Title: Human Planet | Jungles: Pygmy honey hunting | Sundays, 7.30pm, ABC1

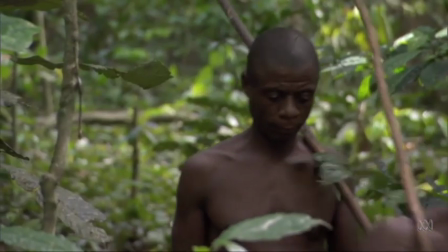(0:00)
Covering the story of how the Pygmy tribes collect honey for Human Planet's jungles program was not a filming first in itself,
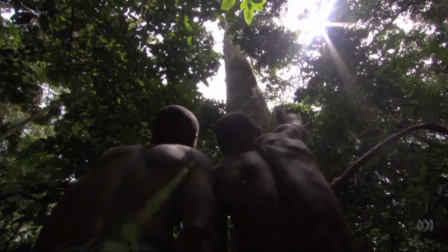(0:09)
but the way that we filmed it definitely was.
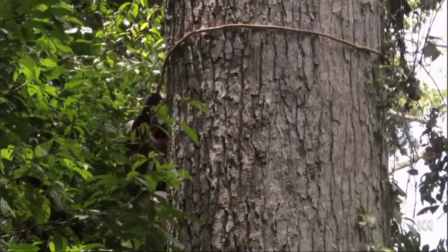(0:12)
These incredible men climbed huge trees to raid beehives with nothing more than an axe, a liana vine and a whole lot of courage.
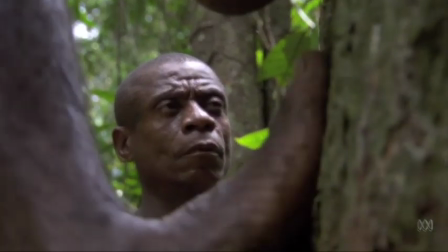(0:21)
And we wanted to get a never-before-seen view of what this dangerous mission is like from their perspective.
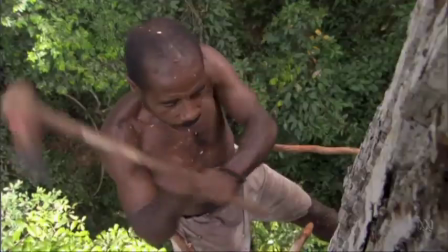(0:28)
Our aim was to transport the viewer all the way from the bottom of the tree to the
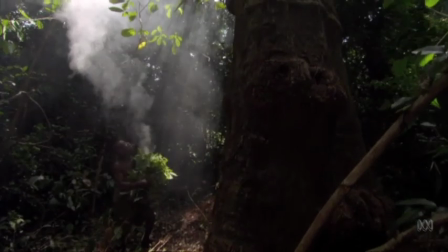(0:33)
top in a single camera move as our honey gatherer scales the enormous trunk.
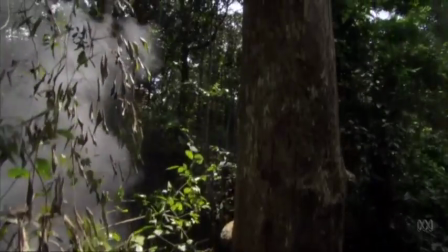(0:39)
The idea was to really give the audience a sense of height and the feeling of vertigo.
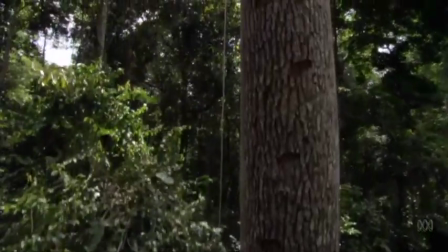(0:46)
To get the shot we used a piece of kit called a cable dolly which allows the camera to track vertically up and down trees.
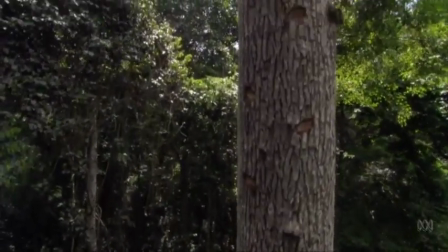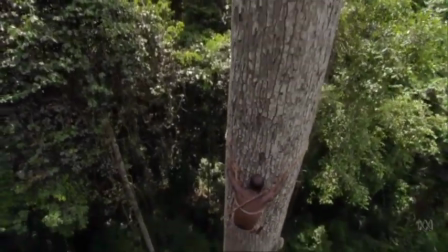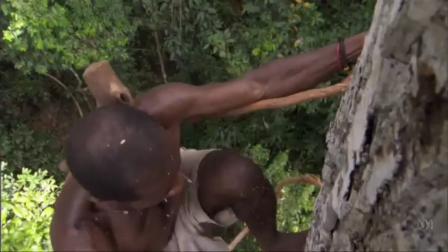(1:02)
The guy we filmed was called Tete.
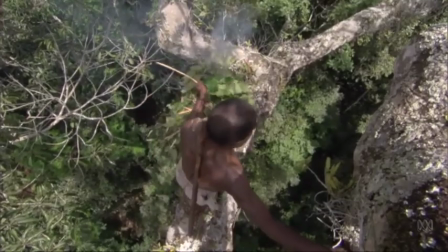(1:05)
He was an amazing climber and just so cool even when teetering at 40 meters whilst being stung by angry bees.
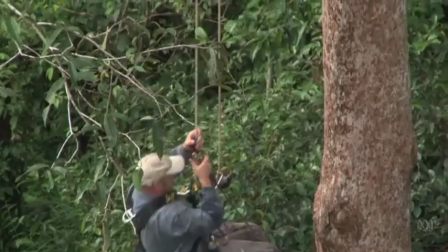(1:13)
He never really could understand why we needed so much safety equipment and so much time to prepare to film something he does so naturally.
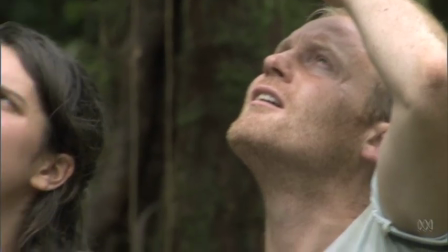(1:23)
The experience made me realise just how much we take for granted and
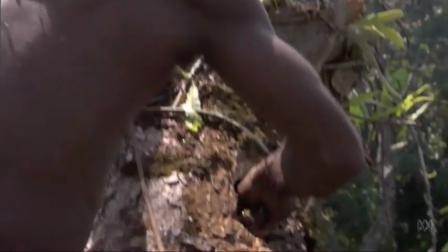(1:28)
the huge amount of effort that some people still must go to just to survive.
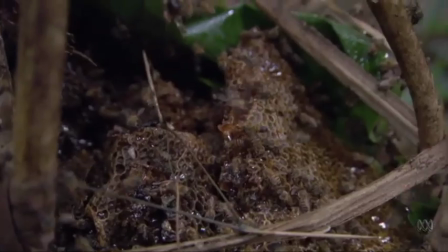(1:33)
When I want honey, I just go to the supermarket. But it takes Tete three hours, an unbelievable effort, to collect it.
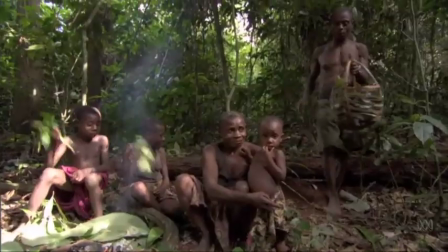(1:41)
And each time he does, he takes his life into his hands.